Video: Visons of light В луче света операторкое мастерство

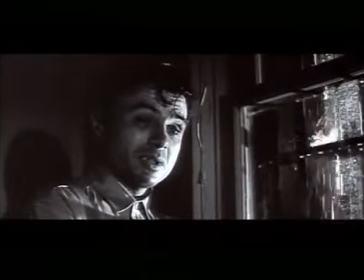И свет падал на его лицо через эти брызги.
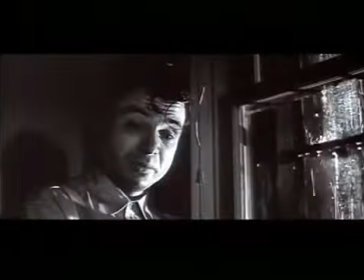И один раз, когда это произошло, я случайно как раз взглянул на него. Я подошел к Ричарду Бруксу и сказал: «Ричард, посмотри на его лицо».
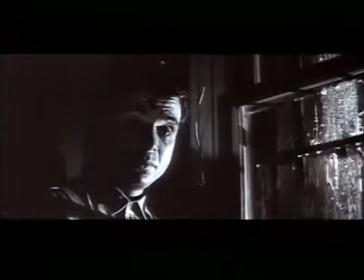Мы еще раз отрепетировали. И теперь в готовой сцене вы видите, как вода течет словно бы по его лицу.
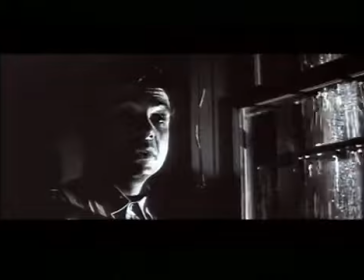Он говорит о своем отце, все очень грустно, его вот-вот повесят, но он играет строго, не эмоционально. И визуальный ряд как бы плачет по нему. Потом очень многие операторы звонили мне и спрашивали меня, как я это сделал. Я не задумывал этого заранее, и Ричард этого не задумывал. Никто не мог это задумать. Это была просто визуальная случайность. Я боялся, что не смогу работать по голливудскому канону. У меня не было тщеславия, которое говорило мне, что мой способ работы окажется новаторством в кинематографе.
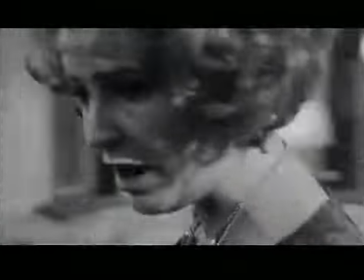Я пытался соединить два способа.
Я вышла за него замуж, все запланировала.
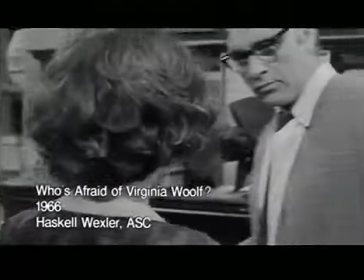Вначале он станет деканом исторического факультета. Затем, когда отец уйдет на пенсию, приберет к рукам весь колледж.
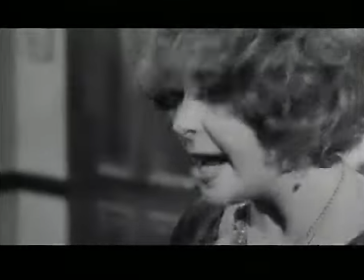Так все должно было быть. Начинаешь сердиться?
Я знал документальный стиль.
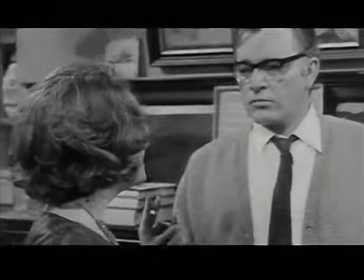Основы киносъемки. Ручную камеру, реалистическое освещение. Потому что в документальном кино большую часть времени работаешь с реалистическим светом. В Голливуде атмосфера была совсем другой, и меня считали пацаном, хотя мне было, наверное, уже за
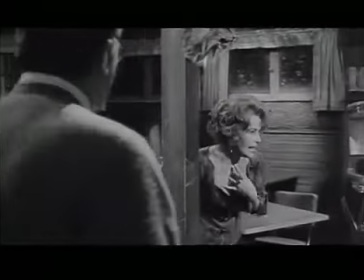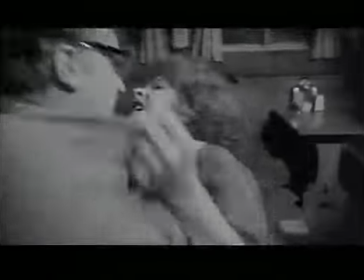30. Мне помогло мое знание киномонтажа. И знание того, как может двигаться камера. Это тоже мне дал опыт работы в документальном кино.
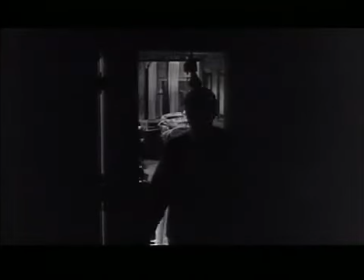Я прочитал в автобиографии Ричарда Бертона, что когда выбирали оператора для съемок фильма «Кто боится Вирджинии Вулф»,
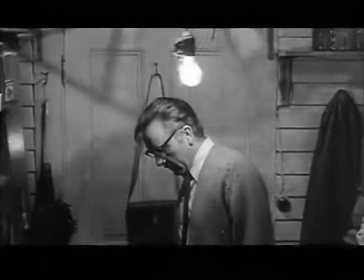он был против меня, потому что он боялся, что с моим документальным стилем будут видны оспины у него на лице,
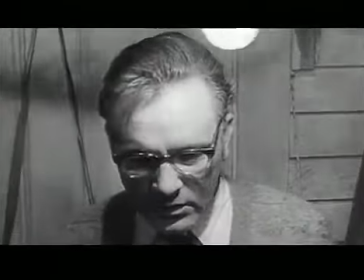и я буду слишком жесток к нему.
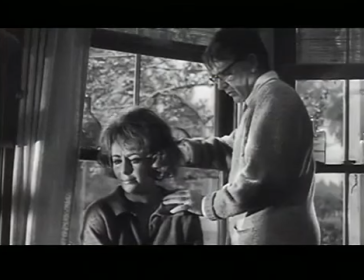Но Элизабет Тейлор заняла мою сторону, и в конечном итоге они остались довольны результатом.
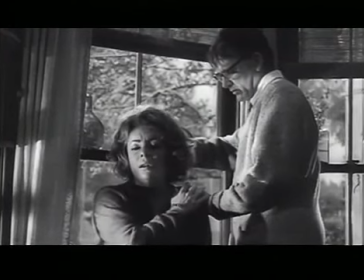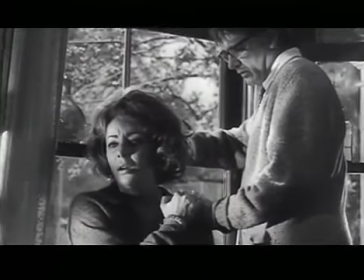Мы снимали в Новой Англии, и из лаборатории пришли проявленные сцены.
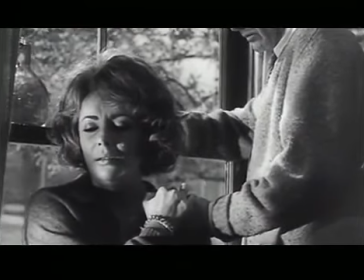Кому-то там показалось, что они слишком темные, и речь шла о том, чтобы меня уволить.
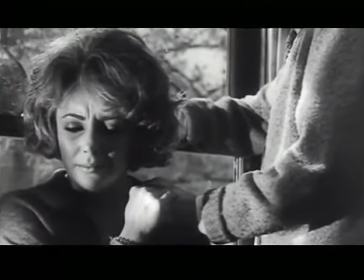К счастью, я узнал об этом только позже.
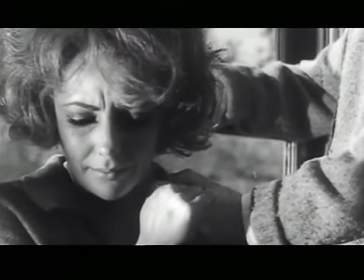Я запланировал степень темноты и полусвета в фильме, чтобы потом, когда наступает утро и появляется первый утренний свет, возникало ощущение волшебной перемены времени. Это были очень трудные, бурные съемки. Я думаю, что фильмы надо снимать не из-за диалога. У фильма должен быть хороший сюжет, но главное, как эта сюжетная история рассказана визуальными образами.
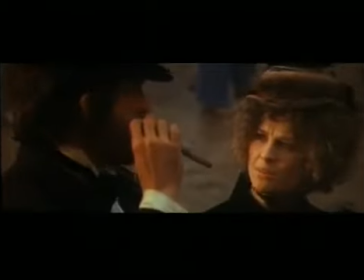А диалог в фильме должен быть как музыка.
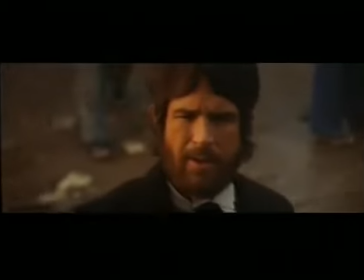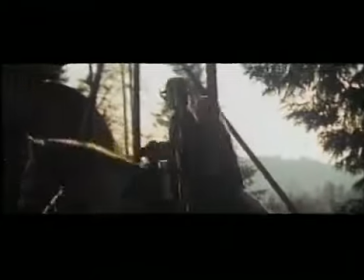Фильм «Маккейб и миссис Миллер» — это великолепный пример того, как режиссер и оператор работают в партнерстве.
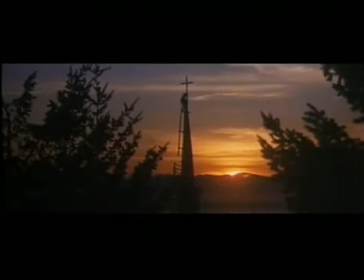Олтман хотел, чтобы фильм выглядел как-то особенно, но в то же время он сам точно не знал, чего он ищет.
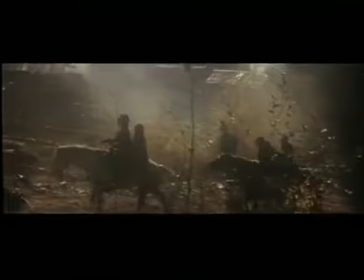Когда мы начали обсуждать это,
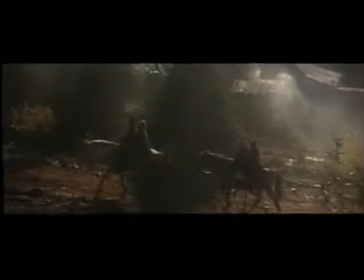он сказал мне, что он имеет в виду что-то похожее на старые фильмы, на старые потускневшие фотографии. Я сразу понял, о чем он говорит, и стал экспериментировать с техникой флэшинга.